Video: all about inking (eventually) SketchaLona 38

Hey guys, this is Jan. You're watching SketchaLona episode 38. I'm just off to the center to meet up with my friend Javi to go for a little coffee, maybe grab a beer. Who knows? It's the end of the week. I think we've both earned it. So far, my week has been going pretty good. I've gone back to editing my Matrix fan edit.
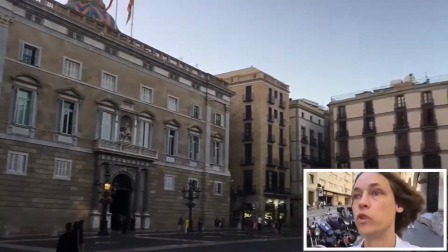[0:27]
In case you're new to this vlog series, this is really about me living in Barcelona and drawing to my heart's content in my sketchbook
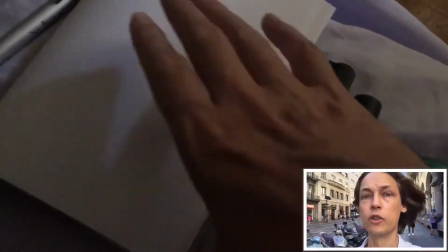[0:35]
and updating you on all my little creative projects that I get up to after work
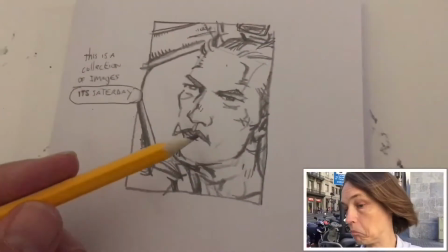[0:42]
in my spare time. Oh, that's nice, bud.
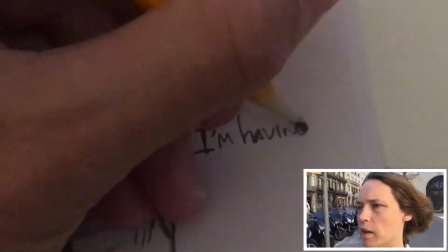[0:47]
And so the project that has once again consuming my every hour this past week, besides doing a little bit of doodling,
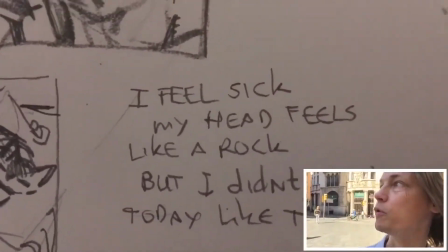[0:54]
is my Matrix Reloaded Revolutions fan edit. The idea for this fan edit is to
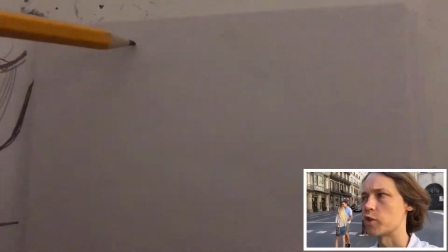[1:03]
have a go playing in someone else's universe, to stretch my fingers a little bit when it comes to editing,
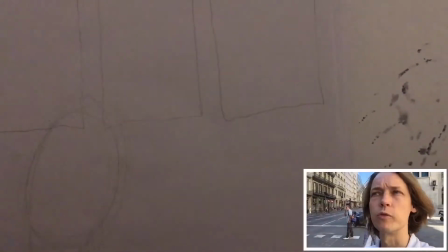[1:10]
film editing, since most of my experience is editing these little vlogs,
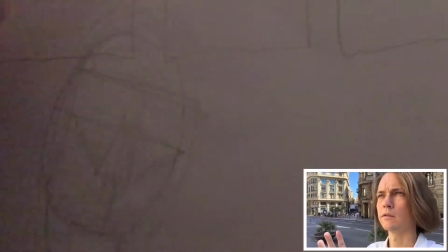[1:19]
and to combine the two Matrix sequels into one.
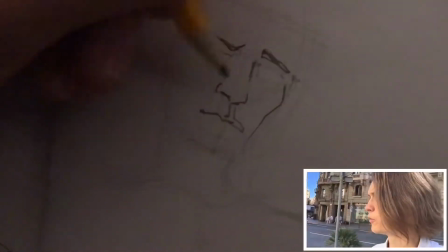[1:24]
So far it's been going pretty good. I've been on and off it for, I think I've spent about 3 weeks full time on it.
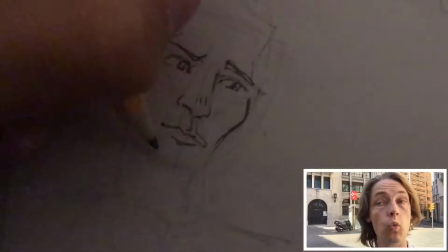[1:32]
And then disaster struck and I lost one giant 16-hour session of editing.
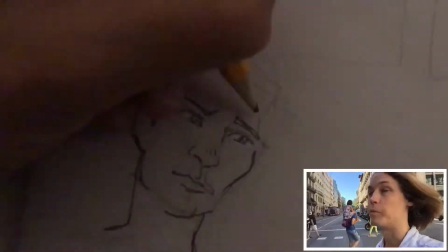[1:39]
And so that bummed me out so much I haven't touched it for about 2 weeks, but now I'm back.
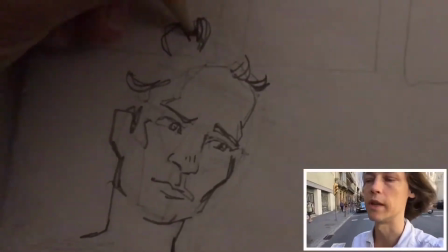[1:44]
And I've got some new good habits in place that allow me to make sure
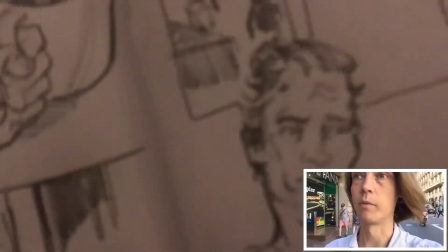[1:49]
that I save everything and I'm not gonna lose any edits again.
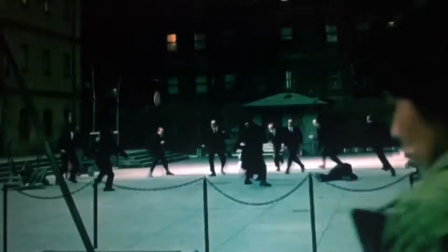[1:55]
And so let me give you a little tease right here.
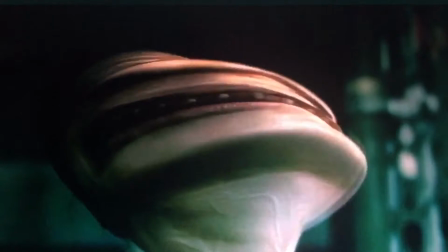[1:59]
So this scene now takes place right before Neo meets the architect.
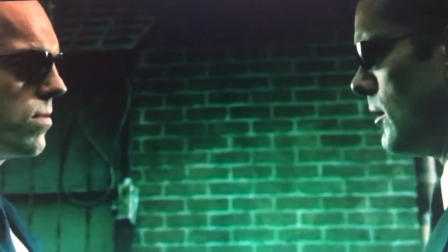[2:05]
And the reason for that is that it now feels a little bit more like a boss battle,
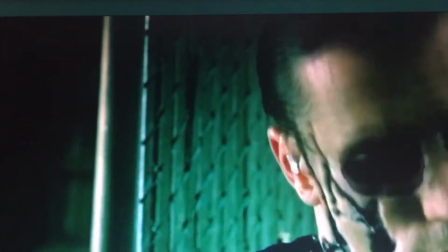[2:10]
and that that Agent Smith is trying to prevent Neo from fulfilling
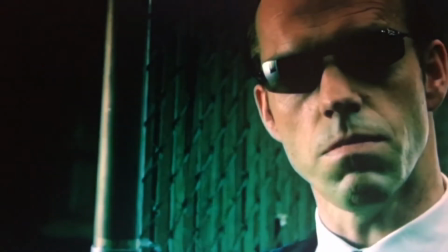[2:15]
the prophecy rather than some random battle just because it looks really cool.
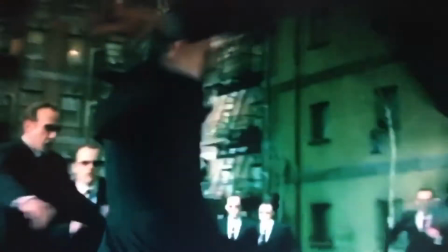[2:20]
The battle's also been cut in half.
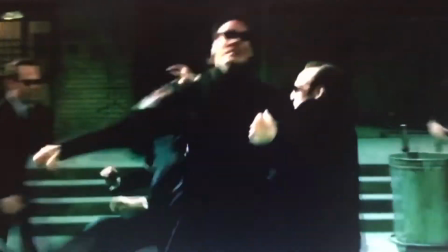[2:21]
You just saw him duplicating himself, and that now takes place before he attempts to do exactly the same thing to Neo,
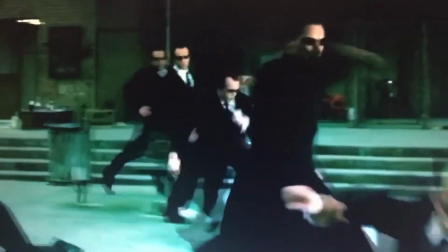[2:29]
so there's a little bit more of a build-up to that, which happens right about
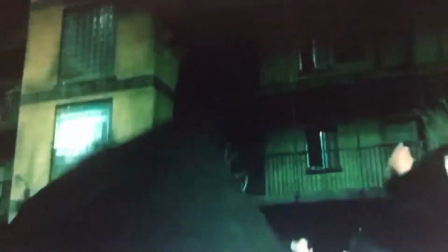[2:35]
now, I think.
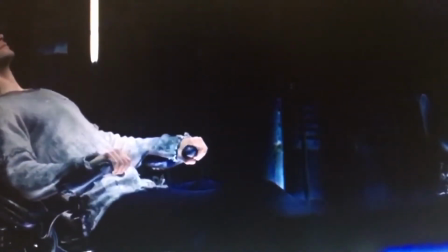[2:38]
And then right after this, rather than continuing the fight for another, what feels like 5 to 10 minutes,
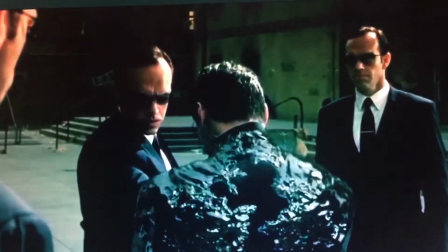[2:46]
he actually punches him straight through a wall into a scene from the third film in which he clearly gets hurt.
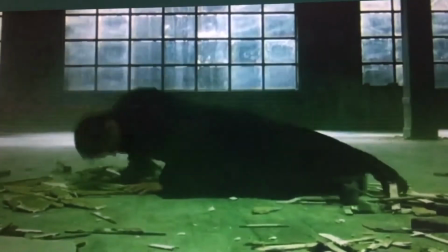[2:53]
Right after being infected, fighting off the infection and fighting him off some more.
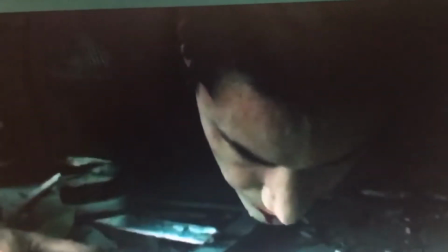[2:58]
The others are confused to where he's gone because he's clearly warped halfway across the city,
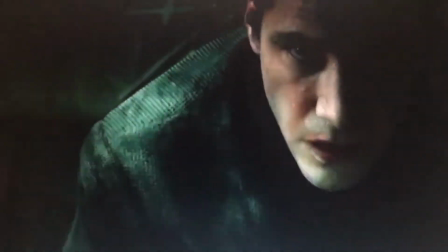[3:03]
and it just adds a little bit more weight to the scene before he meets the architect.
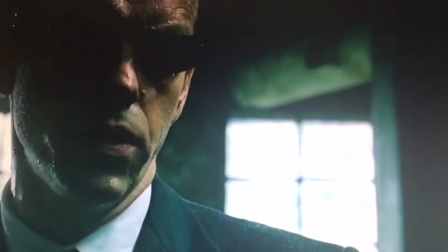[3:09]
Like, it's a little bit more of a victory surviving him, you know? Oh, like.
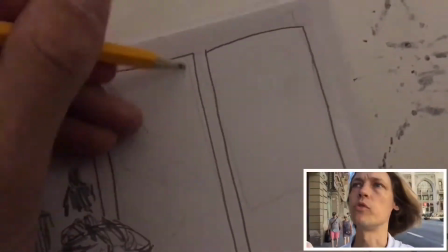[3:17]
And it's been going well. So I've pretty much reclaimed everything that I had done before.
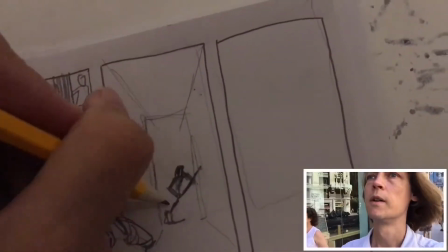[3:22]
Like, all the edits that I'd lost are pretty much back in place. Now I'm back at the really, really hard stuff, which
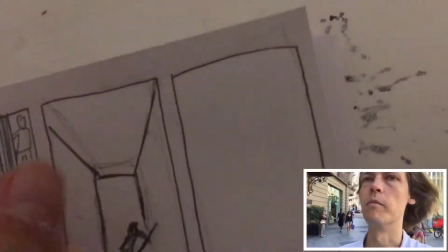[3:33]
is the like building of scenes that don't exist in the film.
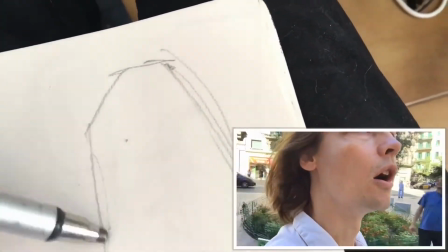[3:38]
There's a couple of scenes that are like connective tissues to help move the plot along
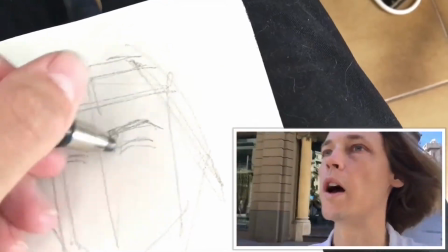[3:48]
in my, well,
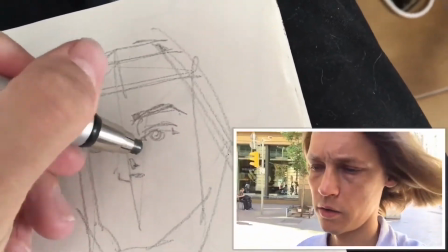[3:53]
I've moved so many scenes around to kind of retell the story from a different angle.
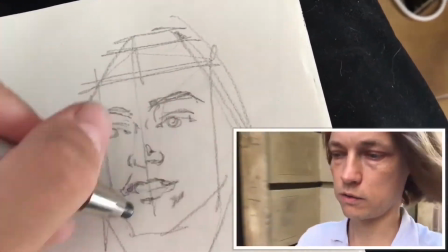[3:58]
That of course creates discrepancies in where people are in the scene, so I need to connect that a little bit better.